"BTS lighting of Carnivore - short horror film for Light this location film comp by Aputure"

Welcome to the BTS video for Carnivore, which will be submitted to the Light This Location Film Competition.
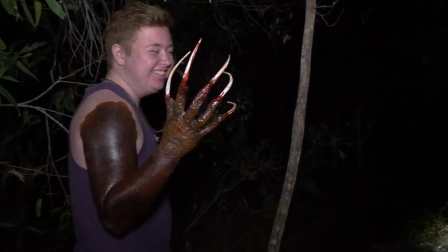This short horror film was filmed in Acacia Ridge at night time in one location. During this film we've used three lights,
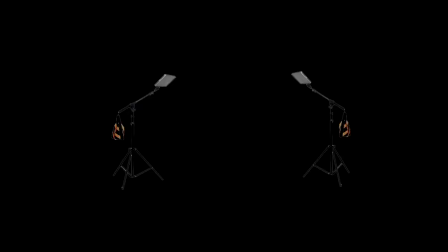two 672C LED lighting panels and also one of these. Now, the 672C lighting panels are just magnificent. They produce such great quality light that's so easy to match in camera and so easy to edit in post. Unfortunately, the same thing cannot be said about this little disaster of a light. Sure, it throws out light and it works okay at night time, but my word, how hard was it to match colors with this to the aperture in post. My advice, and if I did this again, I would go out and buy a small aperture light that mounts on the top of the camera, and that way I would have saved so much grief. Anyhow, lesson learned. Use aperture across the board. Okay, so I hope you like our little horror film.
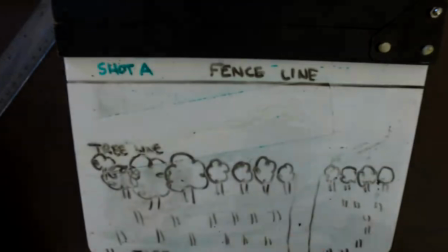Shote is a tracking shot with a light on top of the camera from within
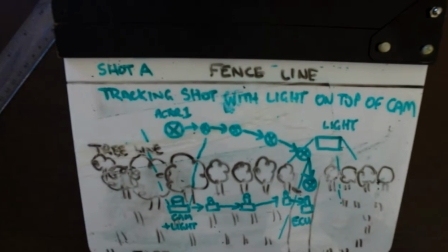the tree line it is an fpv shot from the perspective of the creature
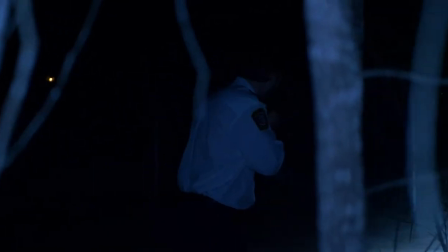so we used a light on top of the camera so that we would
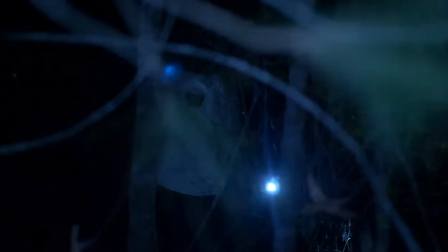obviously be able to illuminate track and follow the actor and get
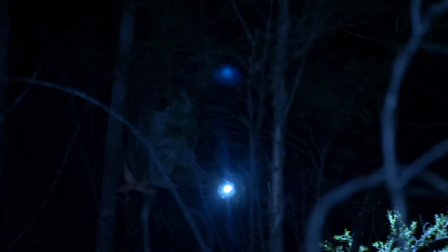the actor in a little bit of light i have tracked the actor
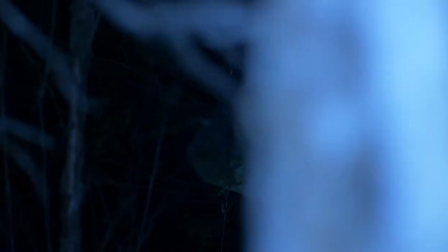with the light and the camera across from within the tree line until
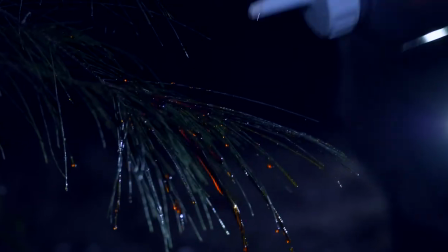we did the extreme close-up on the branch which was dripping with fake blood this
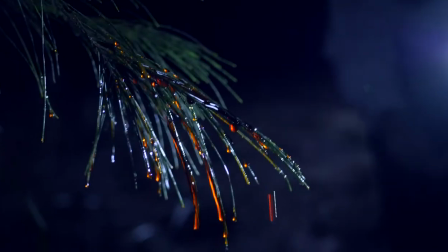obviously was an extreme close-up and the light on top of the
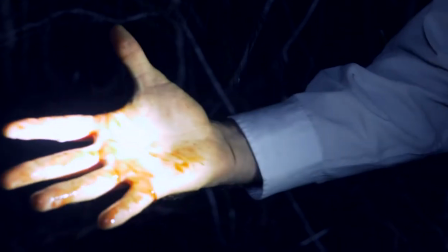camera was used as a priority for this shot shot b.1
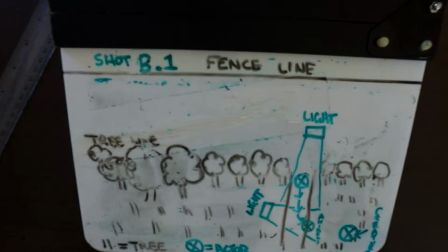has a light source behind us and a very gentle soft diffused light coming from the
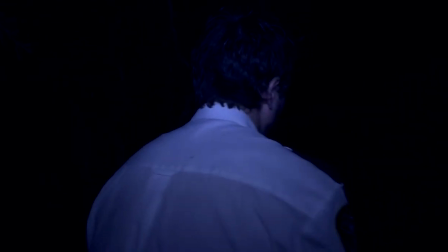right hand side of the actor and camera so ethan the actor tracked towards
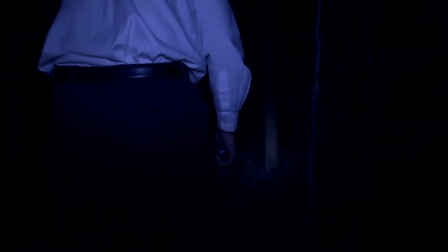the animals turned his back and obviously looked up to where the creature was he then turned around and that leads us into shot b.2 where
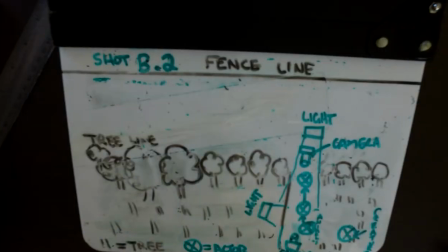the actor swings and turns around and runs towards the primary
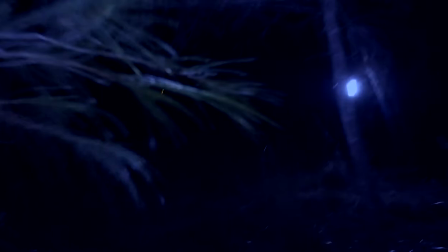light along the path and the left hand side light obviously is very gentle and
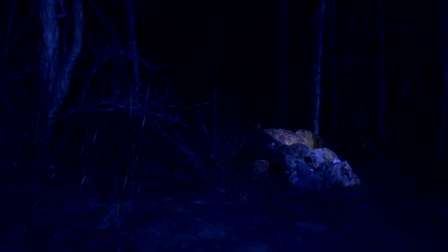basically not even really used and seen in this shot except for just a flash
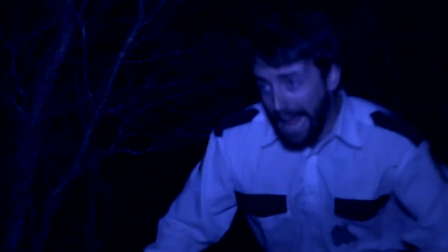of light when ethan turns around and starts to run away we
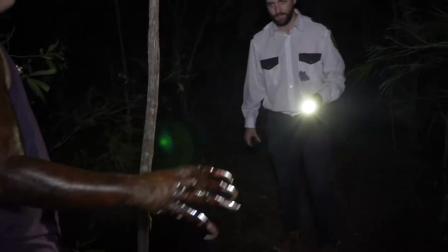also changed the lighting temperature from a very blue color to a more natural style the rationale for this is so that we could see the creature's hand
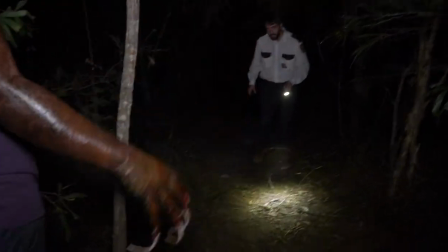a lot better and really accentuate the color of the blood while we did have
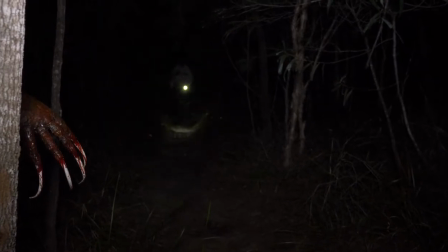a very soft diffused light coming from over the left hand side of the camera most of the light seen in this is from the little light screwed into the hot shoe on top of the camera this was shot at quarter speed so that we could then speed it up we did this so
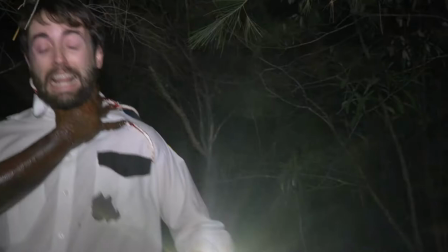it was safe to grab the actor and fling him on the ground
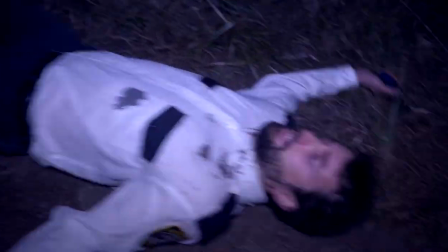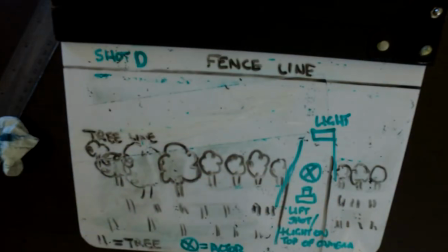for shot d we had a light up in the air tilted down so that we could illuminate the top of Ethan's head and the grass and ground around
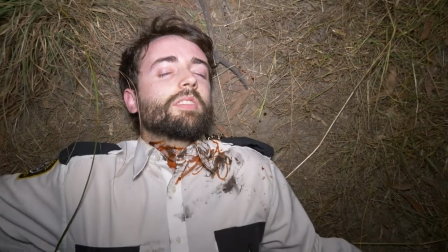him we wanted that to be very soft and very gentle because as we lifted the camera and the light on top of the camera we
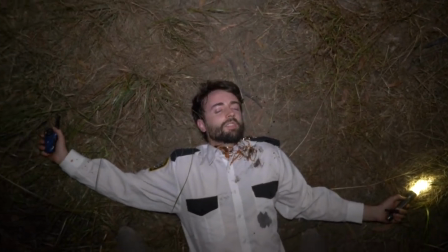would then start to lose light and it would fade away we tried our best
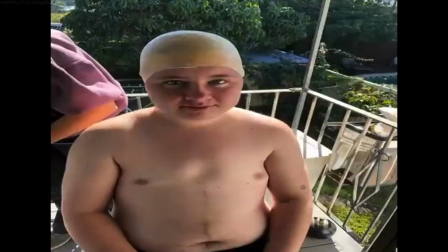had fun and i hope you enjoy it kudos to ben who spent all
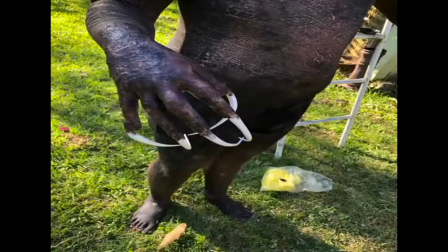day sitting there for unana sutherland a great makeup artist
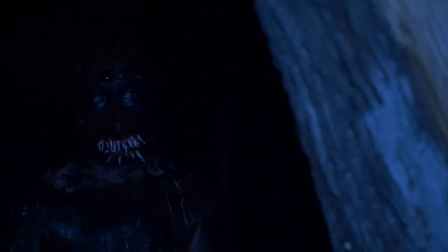and yeah he looks like a monster so i hope you enjoy the film